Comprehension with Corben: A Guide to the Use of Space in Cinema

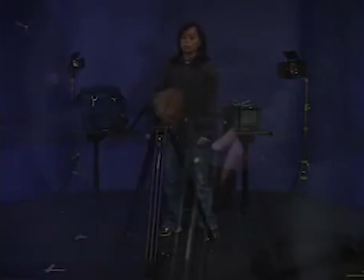[0:45]
So you want to be a filmmaker. You've got the gear, you've got the ideas, and you have the passion.
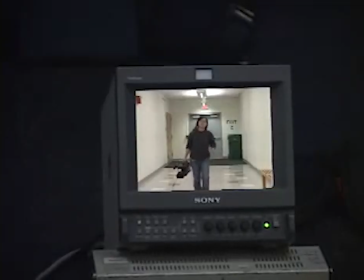[0:53]
It seems like you have everything going your way, but there's one crucial piece of this filmmaking puzzle that stumped you: aesthetics.
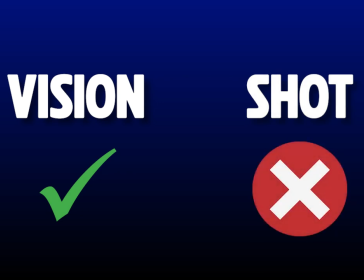[1:01]
You have the vision but not the shot. You have the plot intensity but not the visual intensity.
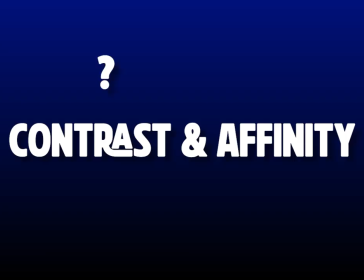[1:08]
Heck, you probably can't even tell me what contrast and affinity are. Well, you're in luck, because that all changes today. Hi, my name is Corben, your go-to cameraman and shot maker extraordinaire. Throughout these tapes, we'll be discussing the foundations of aesthetics in film. This will include topics such as contrast and affinity, camera movement, and the use of color to enhance your film's visual structure. In this tape, we'll be discussing your shot composition with the use of
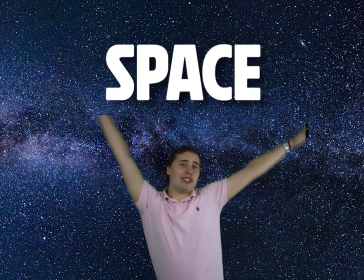[1:43]
space. No, not that kind of space. I'm talking about the use of space by filmmakers to achieve different visual tones and moods that amplify the intensity of the story being told.
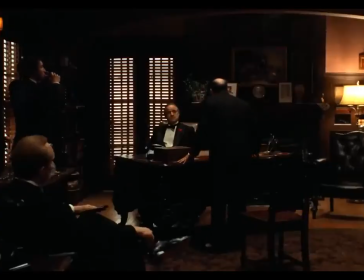[1:58]
Some of your favorite movies use space in this way without you even realizing it.
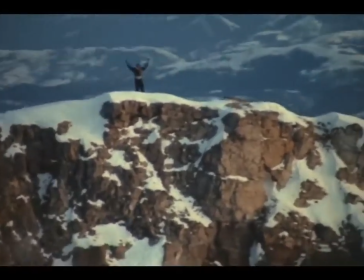[2:04]
These are deliberately put in to make the audience feel a certain way while watching a scene. Whether it's empty and alone or trapped and confined,
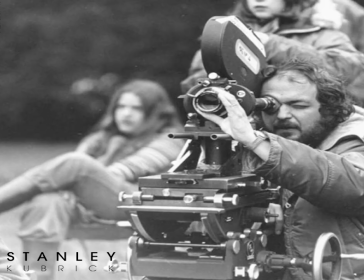[2:13]
filmmakers go out of their way to plan out each shot with these things in mind. There are 4 different kinds of space that filmmakers use.
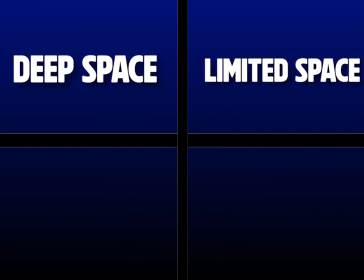[2:23]
These are deep space, limited space, flat space, and ambiguous space. These 4 spaces can be found in every movie that has ever been made, and today I will teach you about each of these spaces and how to use them in your own films. First up, deep space.
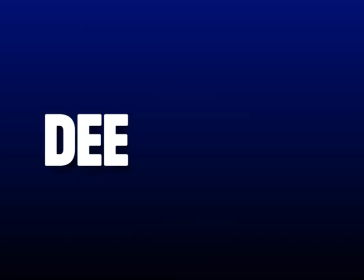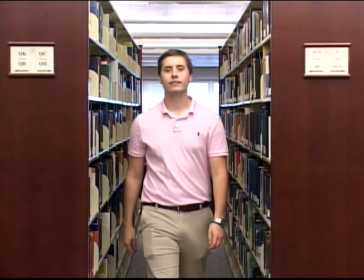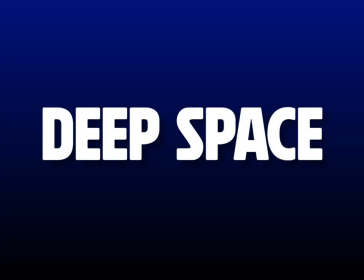[2:54]
This is deep space. Deep space involves creating compositions that give a strong sense of 3-dimensional depth.
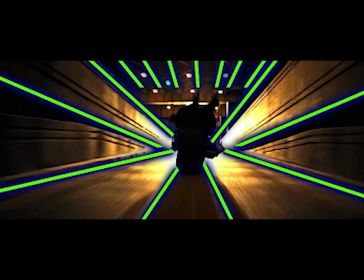[3:02]
This usually includes convergence of lines, creating long, narrow shots to enhance realism and provide visual structure.
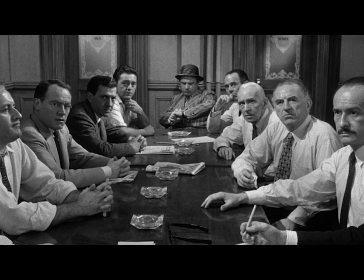[3:11]
Deep space is created by using deep focus and forming layers with characters and objects to create a shot that looks 3-dimensional.
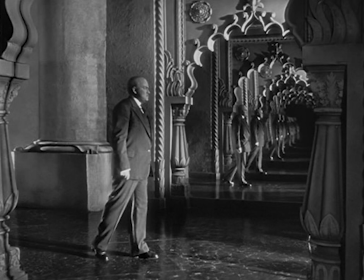[3:20]
Some examples of deep space include Citizen Kane and the opening shot from Star Wars.
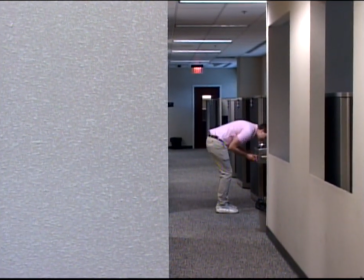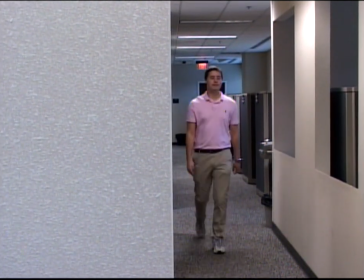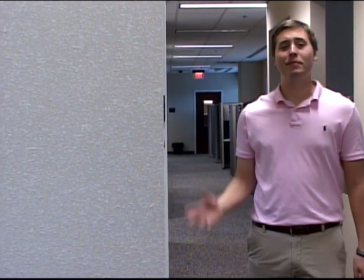[3:40]
That was limited space.
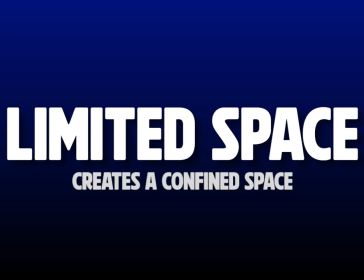[3:43]
Limited space refers to the compositions that are intentionally confined within the limits and restrictions of their frame.
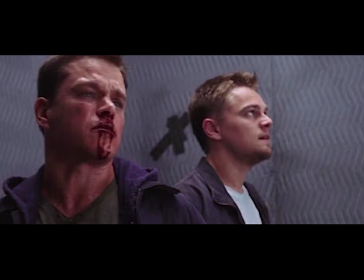[3:51]
Limited space can be used to create a sense of claustrophobia or intimacy,
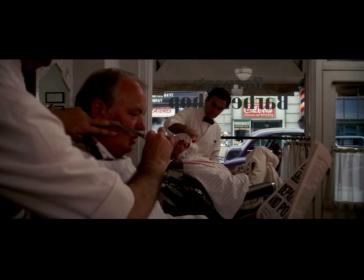[3:56]
or to focus the audience's attention on specific characters or elements within a constrained environment.
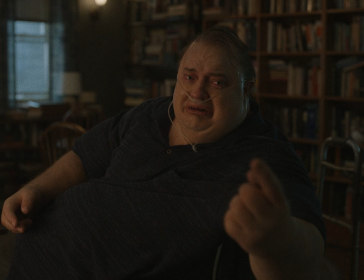[4:03]
Limited space is created by using tight framing, small sets, and narrow depth of field to create a shallow background and a confined feel.
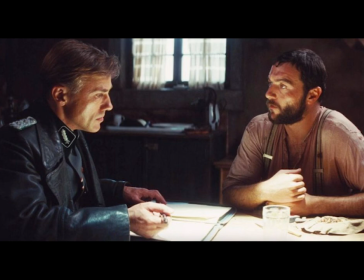[4:12]
Some examples of limited space include the opening scenes from Inglourious Basterds and the trapped scenes from The Cube.
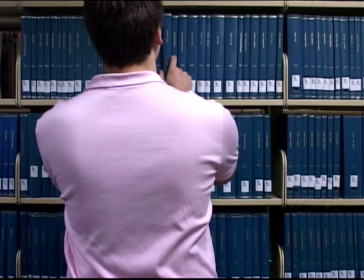This is flat space. Flat space refers to compositions that lack 3-dimensional depth and perspective.
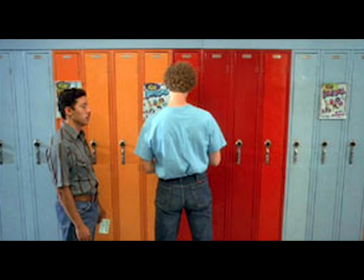[4:35]
Flat space is the opposite of deep space, where deep space has long converging lines.
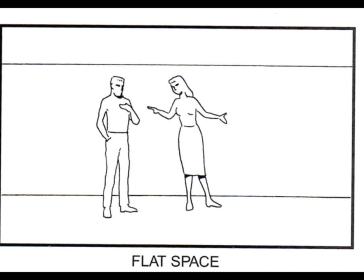[4:41]
Flat space uses 2-dimensional sets and shallow depth of field to minimize foreground and background
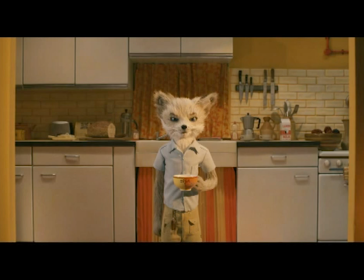[4:48]
relationships that convey a sense of simplicity and emphasize the surface details of objects and characters.